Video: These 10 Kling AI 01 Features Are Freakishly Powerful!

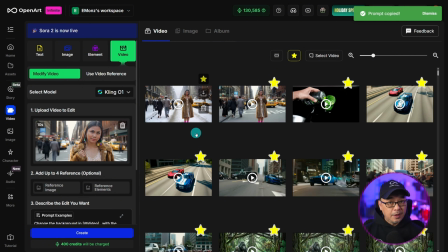[12:59]
So changing the background is pretty seamless and we can even change the weather if we wanted to.
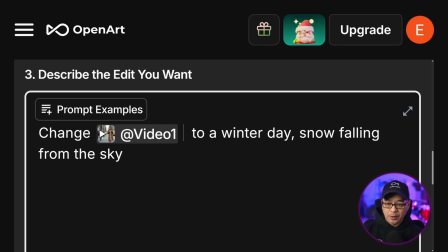[13:05]
And the prompt would be basically the same thing. Change video one to winter day snow falling from the sky.
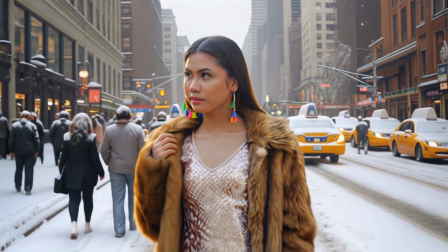[13:11]
Now we do see all the snow even on the heads of people. We don't see the snow falling but that's only because I generated only a couple.
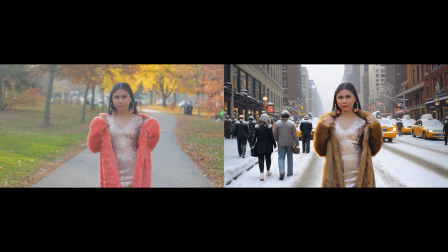[13:20]
Now if we look at a side-by-side comparison from the original to what we have
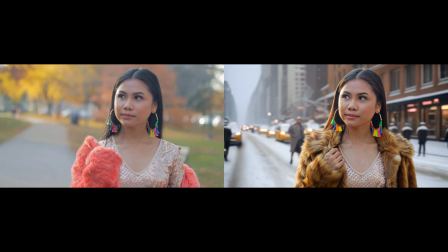[13:25]
now there's so much you can do now with the capabilities of editing your video.
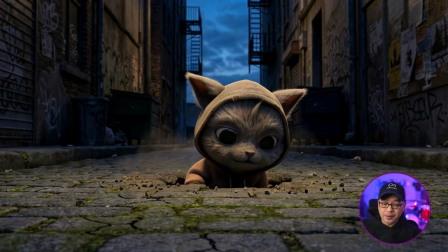[13:30]
This next shot, I wanted to add some special effects to it. We have this creature crawling out of a hole.
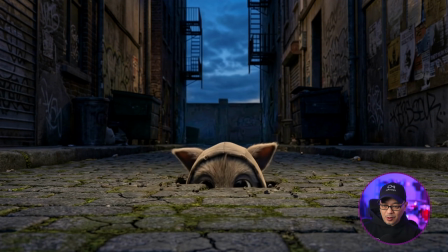[13:37]
The problem is he kind of just pops out of nowhere. Nothing happens with the ground.
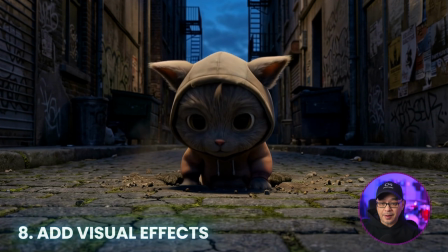[13:43]
So I thought, let's give it some sort of effect. So we'll bring in this video resource.
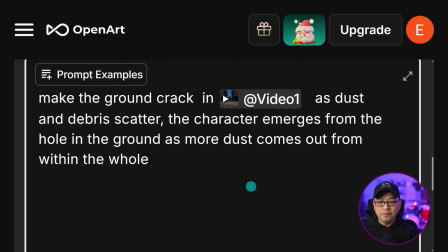[13:49]
And the prompt I used was make the ground crack in video one as dust and debris scatter. the character emerges from the hole in the ground as more dust comes out from within the hole.
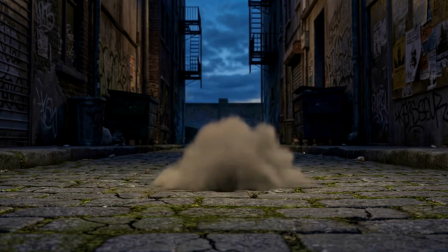[14:01]
That should be spelled with no W. And as a result of that prompt, this is what we got.
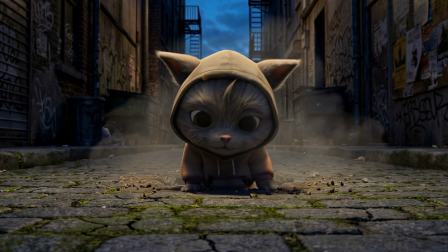[14:07]
I didn't get the cracked ground, but I got my smoke and debris visual effect, which is, I think, really cool.
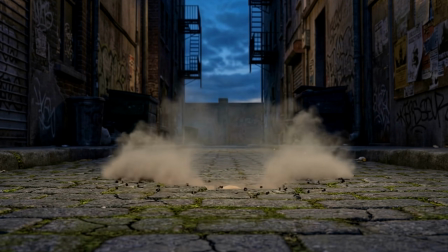[14:15]
And then I got a second version that started with the hole being visible,
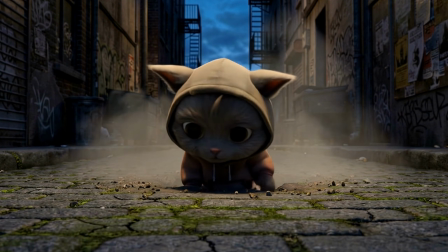[14:20]
which I guess I could cut out but my point is is that you can apply some sort of simple
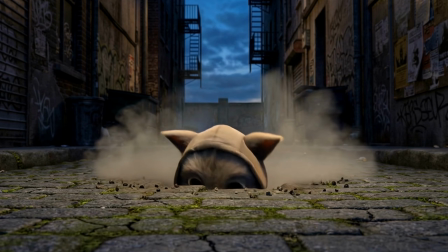[14:26]
effect after you've generated your video and you feel like hey I think this needs a little something extra.
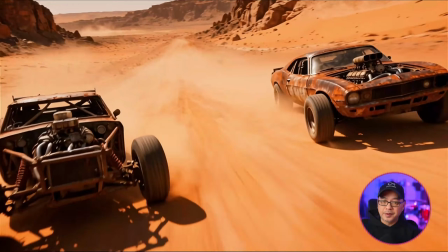[14:33]
Another good example of this is this shot that I used in a previous video
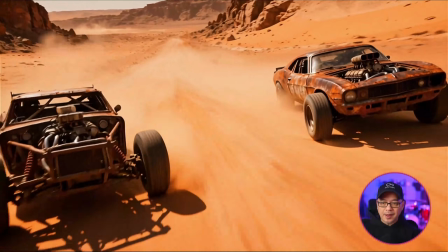[14:38]
where these two cards collide but as they collide there's really nothing much
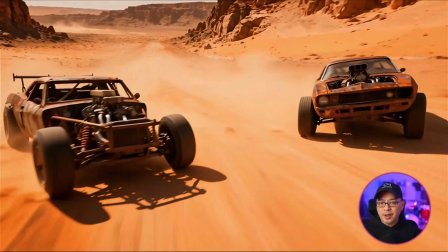[14:44]
going on and I wanted to kind of put some explosion effects
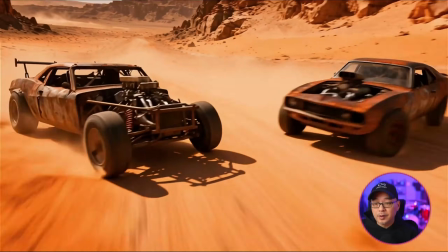[14:49]
maybe some fire and some smoke and the prompt once again is very simple add
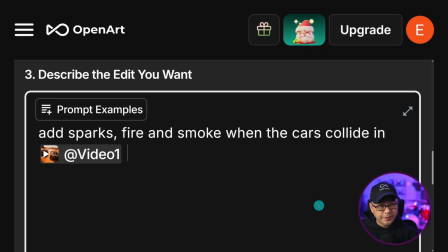[14:54]
sparks fire and smoke when the cars collide now i'm prompting for when that's supposed to happen but the one downside of adding visual effects is that you can't really tell it when to add the effect so you will
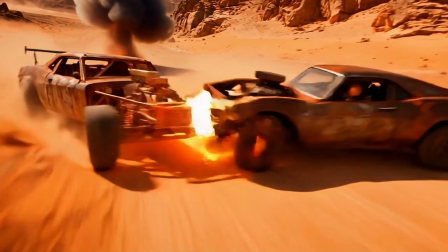[15:08]
see in the beginning of the clip it adds fire and smoke but then as
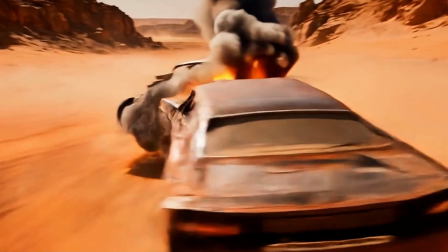[15:13]
the cars collide. Boom. There you go. So it works pretty well other than that first part.
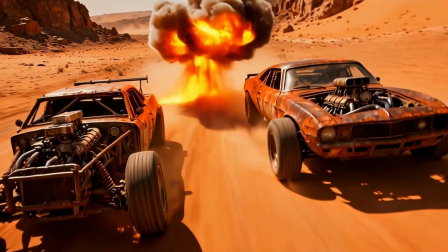[15:20]
So I suppose I can cut that out, but it kind of looks cool too. Maybe something happened prior to that shot.
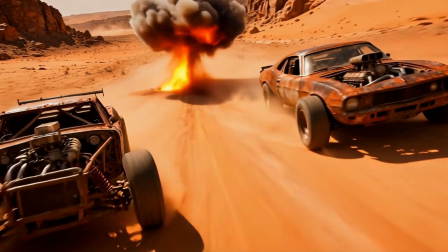[15:27]
I don't know, but it looks a lot more cooler now with the new special effects.
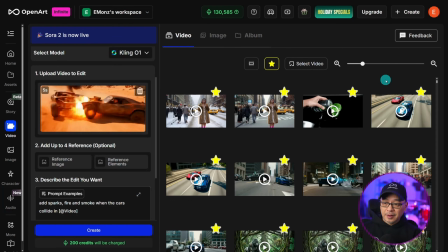[15:32]
If this was a shot that I was using for a cinematic sequence, typically for a shot like this, I'm thinking, oh, I want to see it in multiple angles.
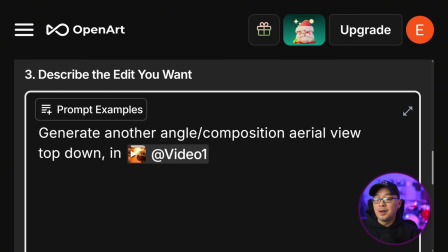[15:40]
I'd use the footage we just looked at, bring it in as a video resource, and then prompt generate another angle slash composition aerial view top down in video one.
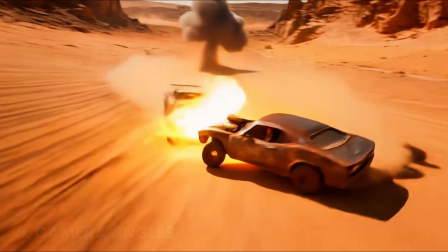[15:52]
Now it's not exactly aerial view or directly top down, but it gives you an overhead perspective.
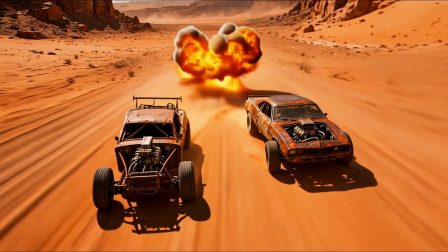[15:59]
And once again, I am going to stress that sometimes it's a bit stubborn. You may have to generate a few times to get the right shot.
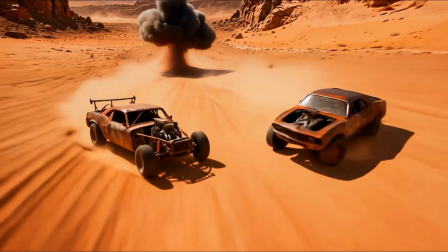[16:07]
I was actually pretty happy with this perspective and I did a similar thing for this car
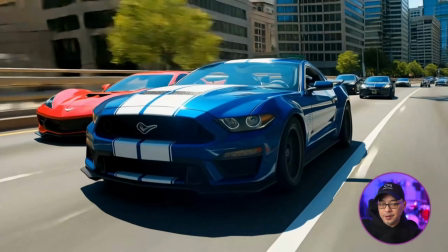[16:12]
sequence where it was like a front angled shot and prompted for it to be a bit more higher.
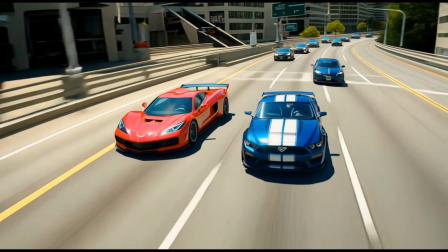[16:18]
So you can imagine you can take these two clips and cut them really quickly to get different perspectives especially
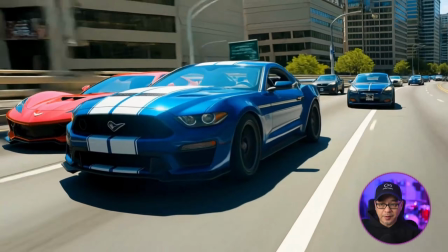[16:26]
for like high action car scenes where you want to have multiple compositions, this is a great way to do it.
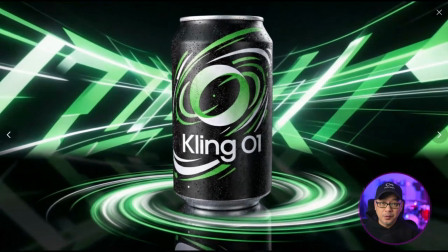[16:33]
I've mentioned this in previous videos. Start and end frame is the most useful feature of any video model that can support it.
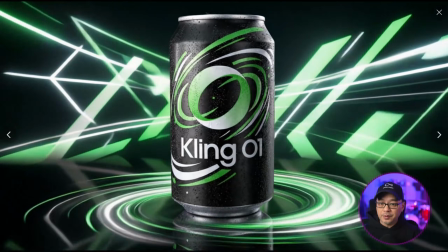[16:42]
You can do so many things. For example, this product shot where I basically just have a starting image with the
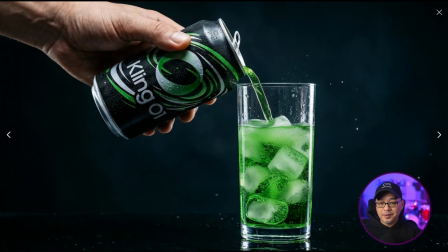[16:50]
hand pouring the pop into the glass and then a finishing product image.
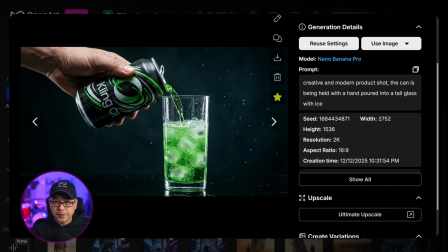[16:55]
And I'm going to show you how to do that very easily. Here's our starting image done in Nano Banana Pro. Our prompt is creative and modern product shot.